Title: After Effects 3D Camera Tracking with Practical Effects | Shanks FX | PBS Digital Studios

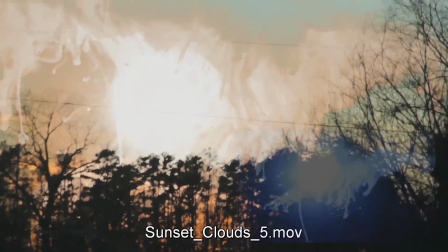[16:24]
So I'm kind of excited that I'm getting results with what I've already shot,
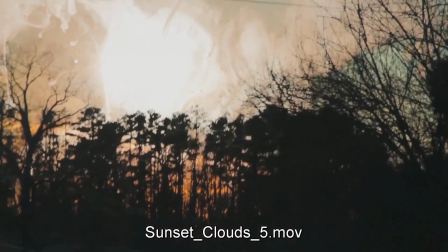[16:33]
and I may go back and reshoot some Cloud Tanks and some cosmic plates with this in mind.
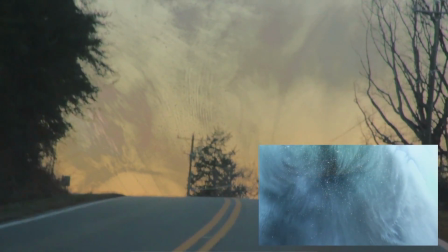[16:40]
It's kind of trippy. Looks like something's sucking in all this stuff.
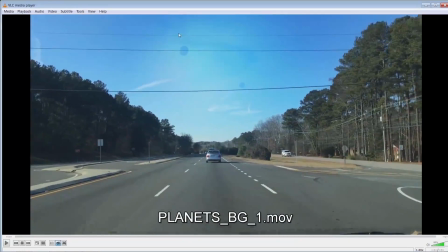[16:45]
I don't know if the color scheme really matches, but here's some earlier ones. This is did some day shots with I put in the background there.
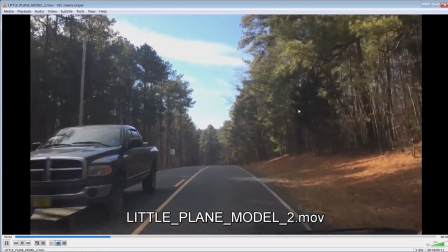[16:55]
Cloud Tank stuff once again. And here's that one from the previous episode that I teased about.
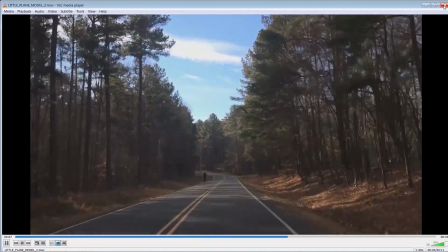[17:01]
It's that little plane I did. So I did a track of this shot
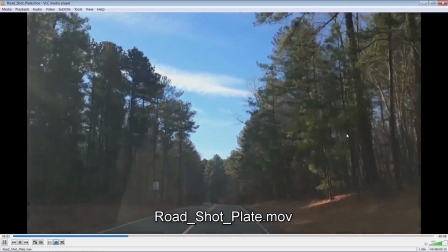[17:09]
with my iPhone. I was actually driving and doing this, which I wouldn't recommend.
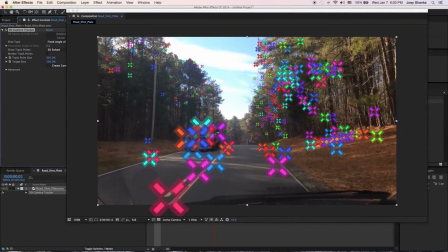[17:14]
And I was able to pull tracking points all along the tree line.
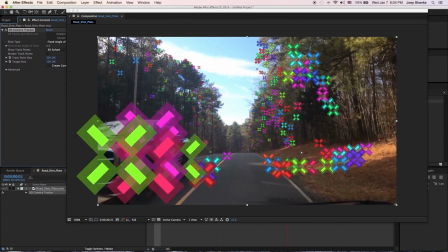[17:18]
What I did was I then did a actual 3D model
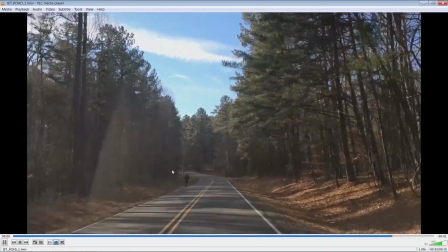[17:26]
jet strike from Element 3D, just so I could see the angle that worked best
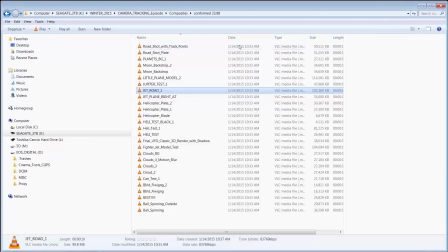[17:34]
for the composite. And then, so with that in mind,
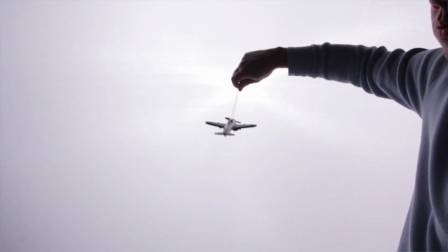[17:40]
I kind of shot it against a white backdrop and kind of had an idea of what I wanted it to do.
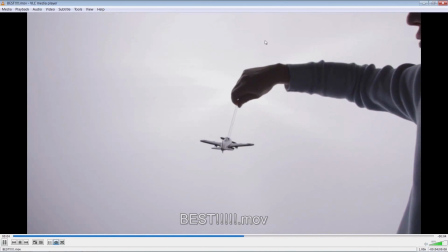[17:47]
And I shot it 60 frames a second, and I should have had the propeller spinning in post, but I didn't.
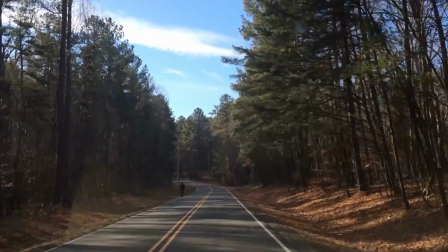[18:00]
Is that still not perfect, but like I said, I think I'm getting there, and that makes me excited.
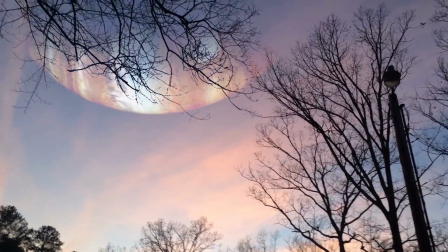[18:11]
This is one of Jupiter.
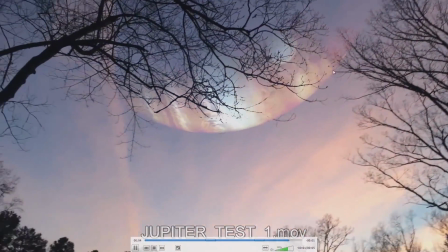[18:15]
I just find that the sunset, you just already have atmosphere, so I just find the haze makes it just a little bit easier to blend.
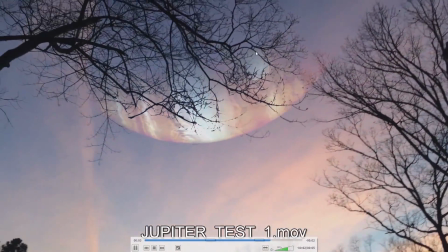[18:25]
And having stuff moving in the foreground or the middle ground helps. Like that bird flying there, your eyes kind of drawn to that, and
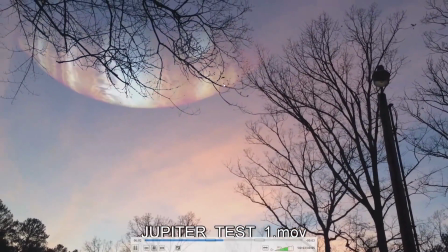[18:33]
you're looking at Jupiter here, but your eyes also looking at the bird, which helps sell the effect more because you're not just looking for the flaws of the shot. You're seeing this bird exist in the environment.
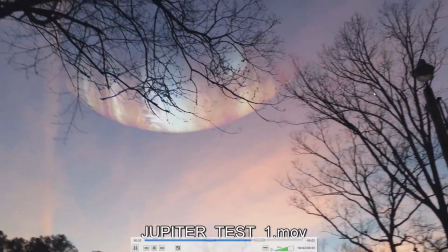[18:44]
And it would have been nice if this light post was on here, because that would have been another thing in the foreground to add some energy to the shot.
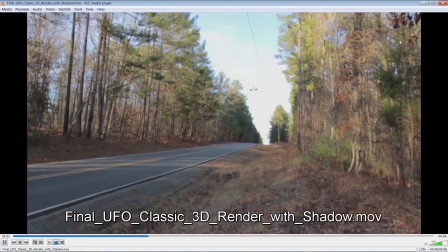[18:53]
Here's a UFO shot I did.
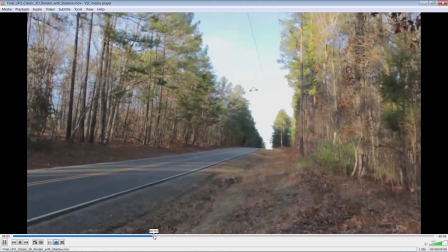[18:58]
Now you see I tried to add in some shadow down there. And if there's any good shadow tutorials out there, please let me know, guys,
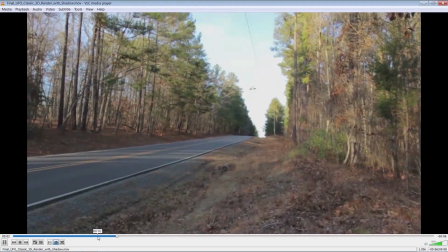[19:05]
because I'm having trouble creating shadows and finding good tutorials on how to do shadows really well.
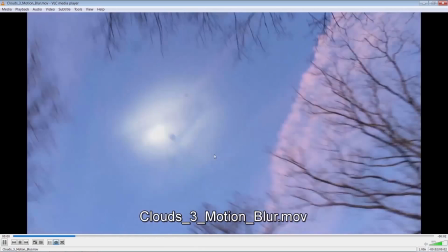[19:13]
There's a shot, and these overhead shots where you turn the camera kind of 180 degrees,
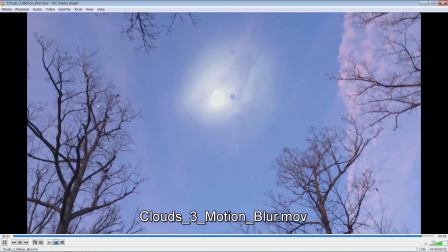[19:18]
as long as you get these trees back here, this kind of footage tracks really well.
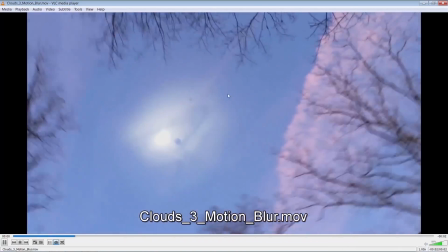[19:22]
And like I said, having a little bit of atmosphere with the clouds and the sunset helps sell the shot.
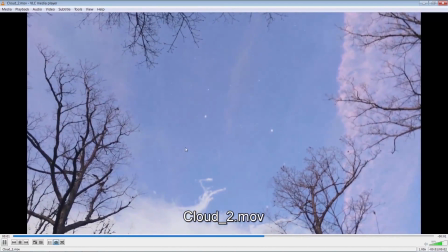[19:27]
And that's with Cloud Tank footage and some stars. I don't know if you guys seen the movie Noah, but what I really loved in Noah in the first act is there's a lot of daytime shots with the blue sky, but there were stars in the sky. And I think it added just a nice fantasy element to it, that this was another era,
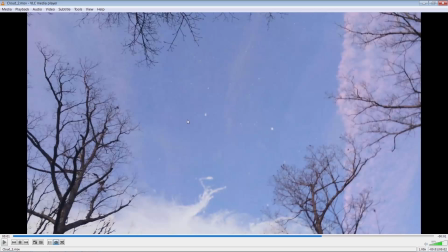[19:45]
another time, and I really found it was a very subtle effect, but I found it really beautiful. And this is what I was trying to go with that.
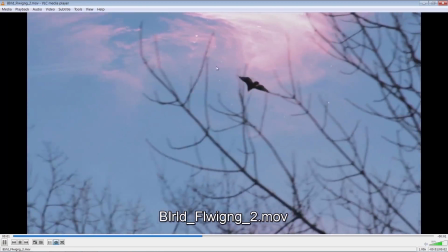[19:57]
There's a nice shot of the bird flying with this cosmic background.
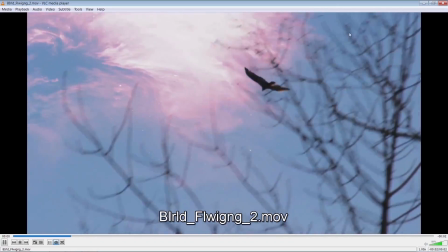[20:01]
Like I said, something for your eyes to watch and not just follow the visual effect element.
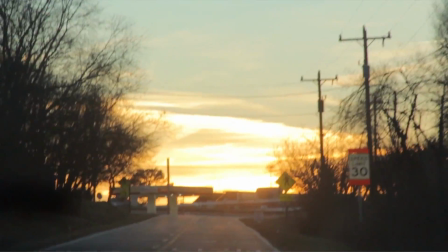[20:07]
So I would suggest you guys all get your iPhone out and shoot some footage and shoot multiple shots,
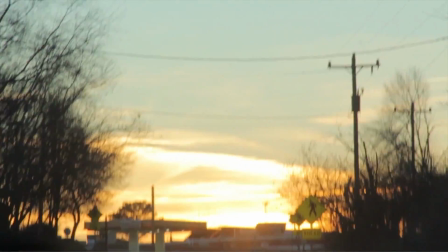[20:14]
shoot different camera moves of the same shot and see how it works with trying to track it.
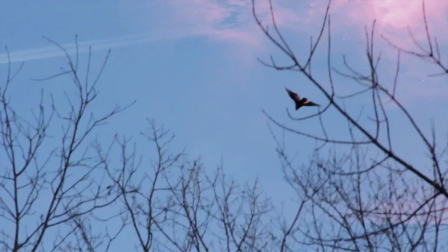[20:19]
And that's the best way you're gonna learn how to understand what works the best for trying to get good footage plates to use for 3D camera tracking.